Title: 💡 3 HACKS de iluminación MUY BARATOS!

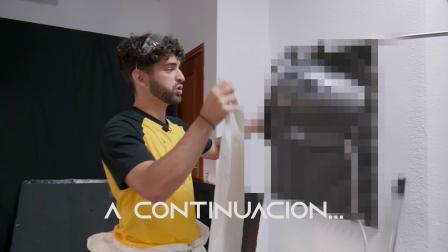0:00 En el vídeo de hoy te voy a enseñar cómo convertir una maceta en un foco. Y no es broma.
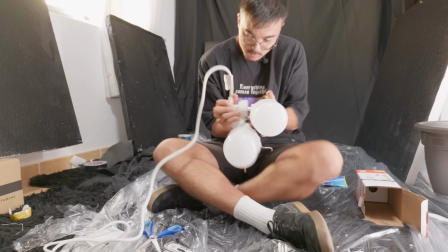0:04 De hecho, un foco igual de potente que los focos que uso yo de manera profesional.
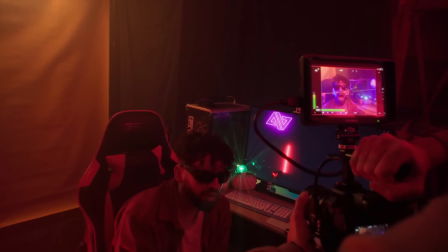0:09 Y es que en el vídeo de hoy vamos a ver tres herramientas que se usan de manera profesional en los rodajes, en el cine, y cómo crearlas de una manera muy barata. Y cuando digo muy barata, es un 90% más barata. ¿Te interesa? Pues empezamos. Pero, mío, ¿qué pasa, socio? Hoy vengo a cargarme excusas. Ay, es que no tengo dinero, yo no puedo grabar vídeos porque no tengo luz Después de este vídeo ya no hay excusa Y es que voy a enseñar tres trucazos para mejorar la iluminación de tus vídeos con muy poco dinero Cuando digo muy poco es muy poco Y es que en este vídeo
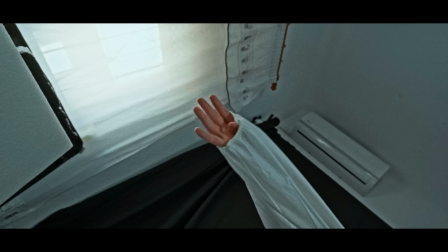0:40 voy a ordenar estos tres proyectos de menos precio a más precio Del más barato al más caro El más barato van a ser unos
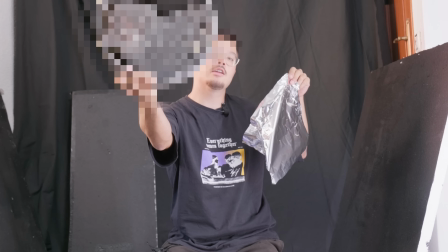0:46 2€ y el más caro van a ser 30€ Que aún así sigue siendo baratísimo para lo que vamos a conseguir Así que dicho esto,
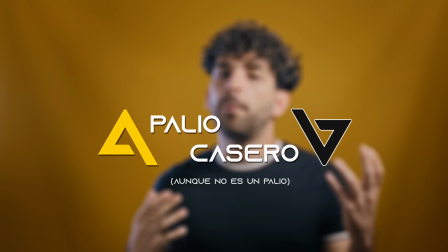0:52 vamos allá Bueno, pues este primer proyecto trata de cómo crear un palio casero Y dirá Pero Pablo, ¿qué es un palio?
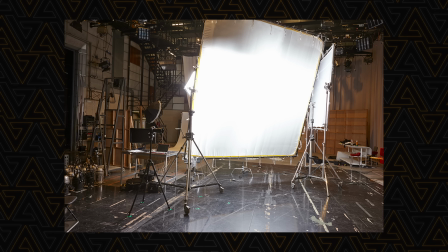0:58 Bueno, pues un palio es un modificador de luz que lo que hace es coger la luz dura y suavizarla.
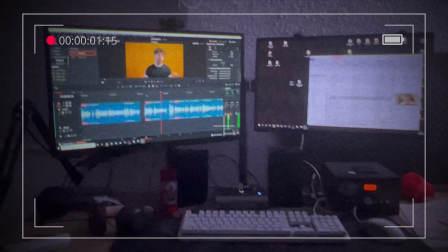1:04 A ver, que usted me ha contado una cosa. Dios, qué pelo. Bueno, este vídeo os pasé un inciso muy rápido y es que yo no sé qué me pasó el día que grabe esto, pero no paro de llamarle palio a lo que no es un palio.
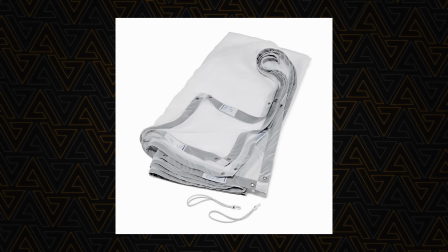1:14 El palio es el marquito que sujeta la tela. Y a lo que me refiero por palio todo el rato en el vídeo es a la tela, tela de difusión. Así que cada vez que escucháis palio en este vídeo, os pido perdón, era la tela. Básicamente es una tela muy específica Con unos tejidos bla bla bla bla bla Son muy píjolos del cine Que hace que la luz pase de verse así de fea Tan dura a verse así de suave y bonita Esto se usa en el 99,9% de los rodajes Y es súper útil cuando
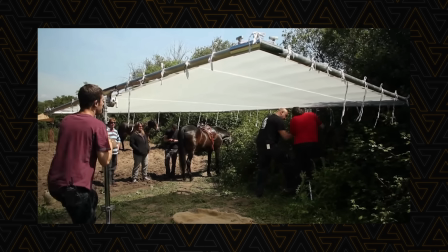1:41 grabamos en exterior Pero no queremos toda esa luz dura en la cara de nuestros actores Pues se usa un palio ¿Qué pasa? Pues que un palio de estos de cine no es muy barato Yo paso de gastarme esa pasta Pablo ¿Cómo lo podemos hacer más barato? Esto algo que todo el mundo tiene que tener por casa. Pero bueno, como estamos en modo rata, vamos allá al bazar. Necesitamos una tela blanca.
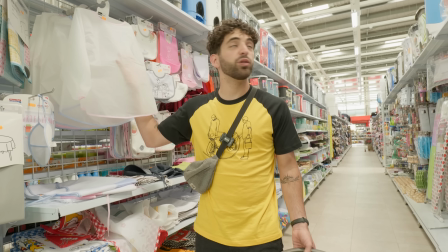2:02 Este es el rollo que buscamos. Este tipo de plástico, pero para ducha. Bueno, pues ya tenemos aquí nuestra cortina.
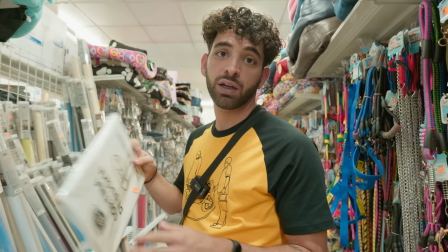2:08 Cortina que cuesta 2,95€. Y esto tiene muchos más usos de los que os podéis pensar.
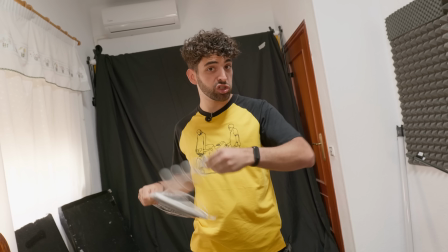2:14 ¿Qué nos traerá esto dentro? Nos trae unas arandelitas para colgar en la ducha. No las queremos. Y por la propia cortina como tal.
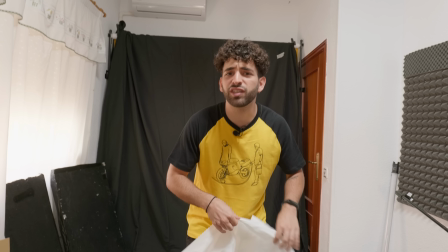2:21 Y si ya estás diciendo, Pablo, este es un truco de mierda.
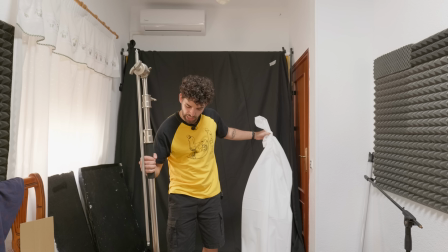2:22 Pues te va a cagar cuando lo usemos con el truco número 3 en conjunto Pues ahora vamos a poner esto en un ceferino Vamos, que puedes colgarlo donde te dé la gana Estamos usando una tela de 2 euros en un ceferino de 200
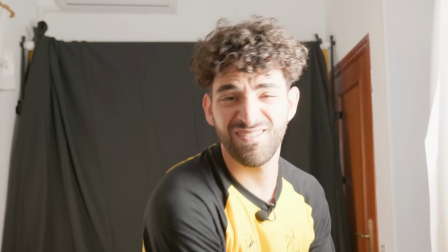2:33 Esto sería usando esta tela de 2 eurillos Y esto sería... ¡Diablo!
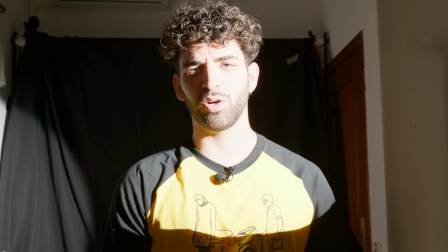2:39 Y esto sería sin la tela de 2 eurillos Como ves, esta tontería Suaviza un puñado la luz y se me ve muy bonito La razón por la que yo prefiero usar la cortina de ducha Que es de plástico en vez de una cortina de habitación Es por esto que estáis viendo Es que al ser tan barata y ser de plástico súper sencilla de recortar y adaptarla a diferentes cosas Como por
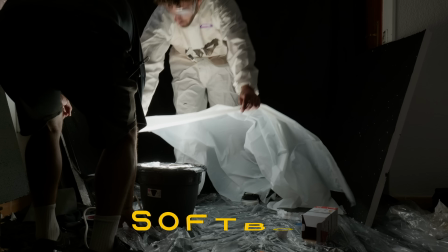2:58 ejemplo al foco que te voy a enseñar a crear en este vídeo Vamos a crear un softbox usando esta tela Así que te sirve como palio, te sirve para reflejar, te sirve para difuminar la luz Y todo por 2 eurillos Inconveniente Como haga viento, esto suena a una barbaridad como estás comprobando Y en el cine lo tensan con un marquito y lo sujetan trípodes Nosotros vamos a hacer la versión cutre, sujetarlo nosotros mismos con nuestros brazos hasta que nos cansemos Pero ojo, que esta técnica se ha usado también en el Rewind Palio Humano para la carrera de los coches Y nadie ha dicho nada, así que sirve Sé que esto del plástico voy a parecer un poco cutre Y sí, lo es Pero llevo usándolo muchísimo tiempo y es que es de verdad súper versátil Por ejemplo,
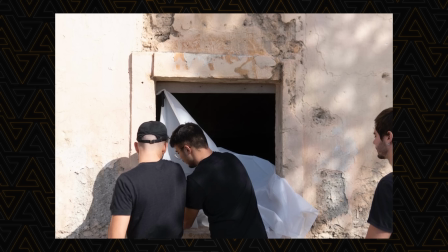3:37 para el corto que hicimos de Reinas lo usamos en la ventana para difuminar la luz que entraba ahí del sol todura
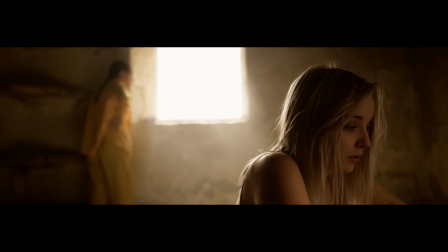3:43 Y de verdad tengo muchísimas ganas de enseñaros este corto, cómo quedó Lo que pasa es que como está en los festivales No lo puedo enseñar hasta que pase un año desde que se hizo Tranquilidad, ya os lo enseñaré Pero la verdad es que está yendo súper bien en todos estos festivales Estamos muy contentos con el resultado, con los premios y con todo Pero bueno, no he venido a hablar de eso Vamos con el siguiente experimento Otra de las herramientas que más se ve en los rodajes Y
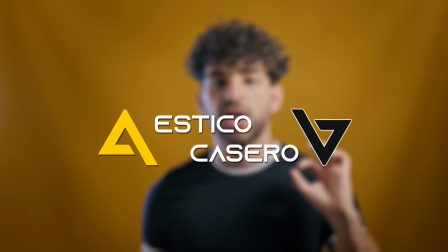4:05 que más se usa son los esticos ¿Qué es un estico?